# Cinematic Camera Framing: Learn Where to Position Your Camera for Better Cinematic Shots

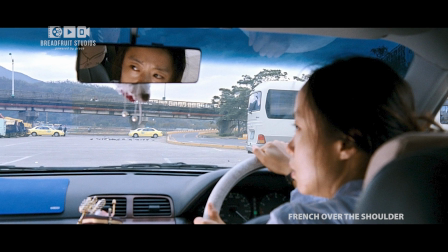(4:11)
French over-the-shoulder also allow the editor more flexibility since they eliminate the
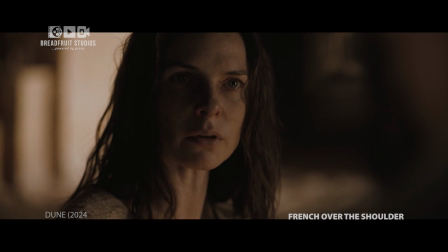(4:17)
need to maintain lip sync with each cut by only showing the back of the foreground character's head.
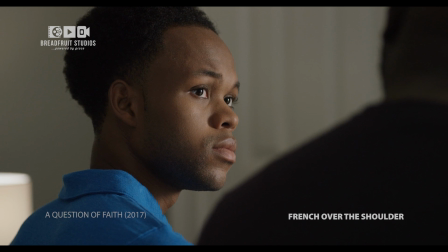(4:22)
But this technique has its drawbacks.
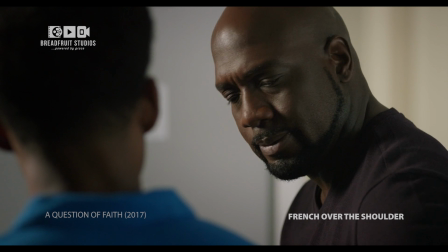(4:24)
It shows less of the actors' faces, so if the characters don't frequently turn to look at each other, their emotions might become unreadable.
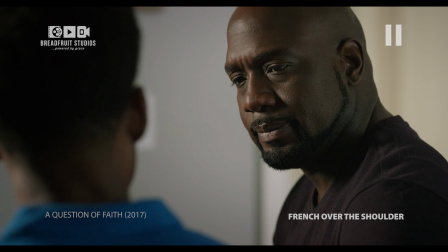(4:33)
So, if conveying these emotions is essential, opting for a standard over-the-shoulder shot would be a better choice.
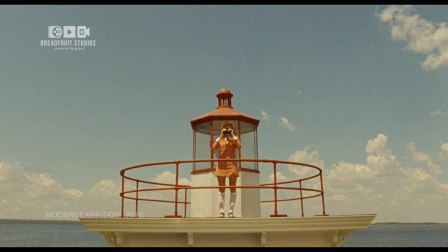(4:40)
However, if you want the audience to see exactly what the character sees, a POV shot is the better choice.
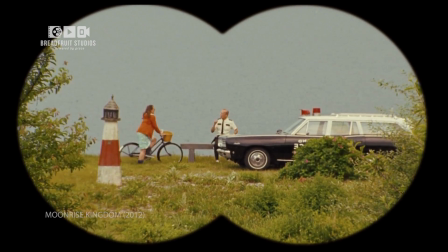(4:47)
A POV shot shows what a character sees,
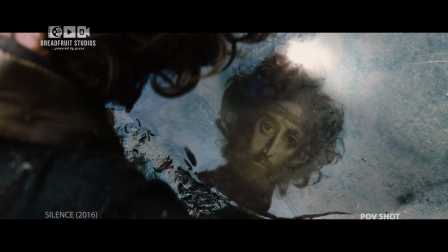(4:50)
immersing us in their perspective and creating the illusion that the audience is looking through the character's eyes.
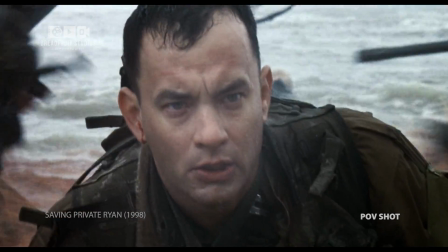(4:57)
But when it's paired with POV audio, the experience becomes even more immersive.
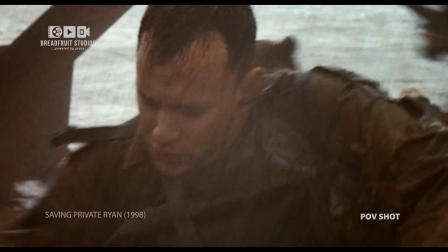(5:02)
So we not only see what they see, but also hear what they hear, enhancing the sense of being in the character's shoes.
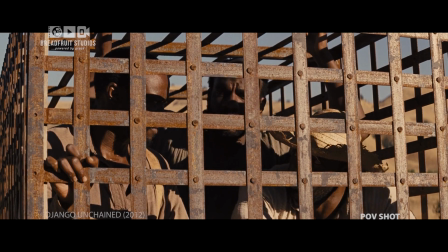(5:12)
But achieving this effect requires careful planning and execution, ensuring that the camera movement and angle match the character's perspective.
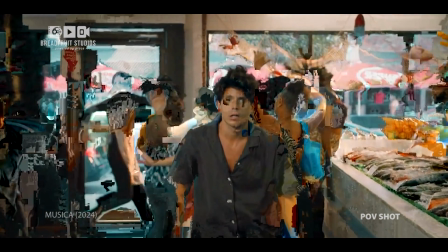(5:20)
So, when done correctly, POV shots can fully immerse the audience in the character's experience,
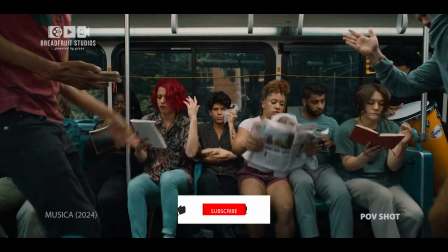(5:26)
heightening the emotional impact of the scene. Speaking of seeing what the character sees, let's press a little further with the insert shot.
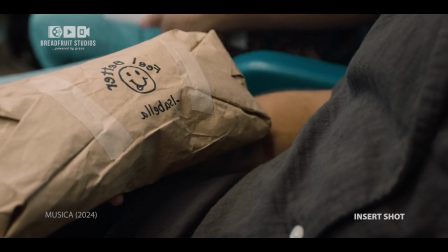(5:35)
The insert shot focuses tightly on a detail, emphasizing specific elements that might otherwise be missed.
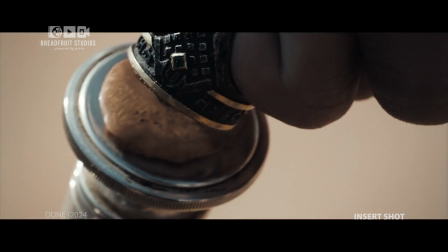(5:43)
But how the information is framed is crucial, as it directs the audience's attention to what the filmmaker wants them to see.
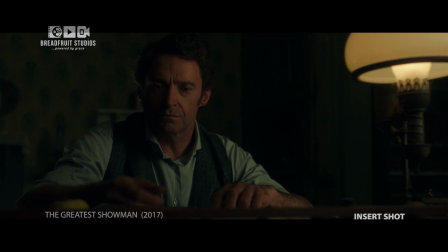(5:50)
So, inserts can be combined with POV shots, which can provide either a first-person perspective, immersing the audience in a character's experience, or a third-person viewpoint, offering an objective look at the scene.
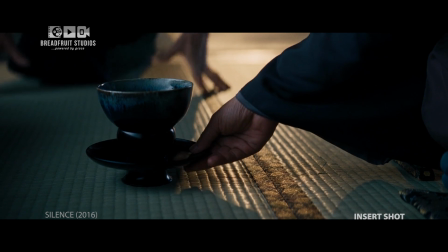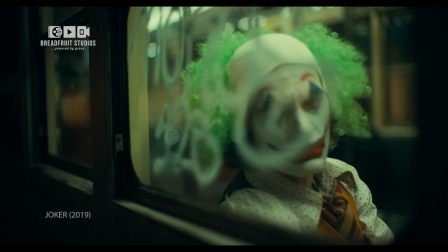(6:09)
And there you have it, the secret ingredient to mastering camera framing.
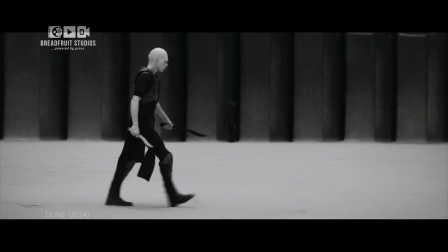(6:16)
Remember, camera framing is not just about technical skills, it's about storytelling.
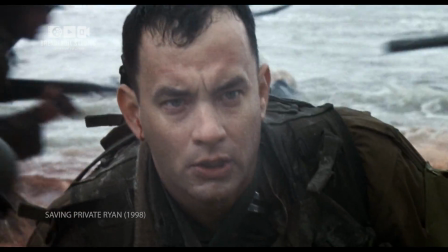(6:21)
By paying attention to the details of your framing, you can create shots that leave a lasting impression on your audience.
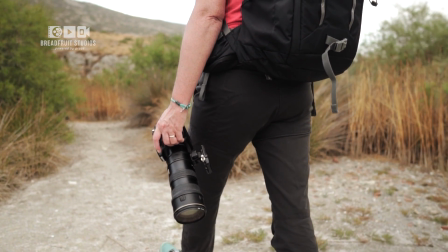(6:29)
Keep practicing, keep experimenting, and share your experience with us in the comments below.
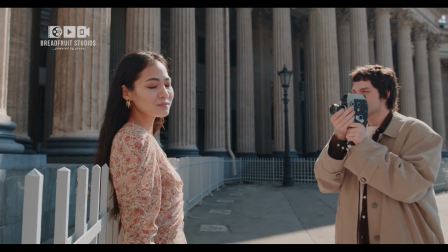(6:34)
If you have any questions or topics you'd like us to cover, let us know in the comments, and we'll create a special episode to address them.
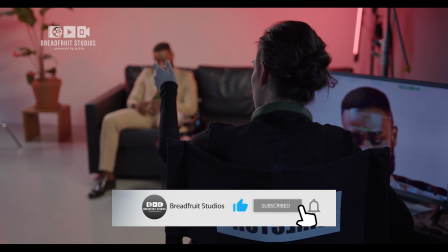(6:42)
And don't forget to subscribe to Breadfruit Studios and hit the notification for more filmmaking tips and tricks.
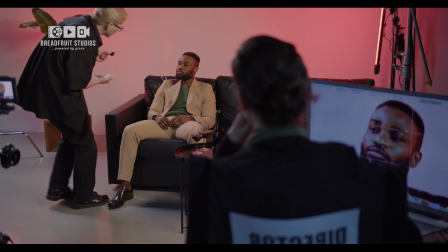(6:49)
Happy framing and happy filming. Thank you. Thank you so much.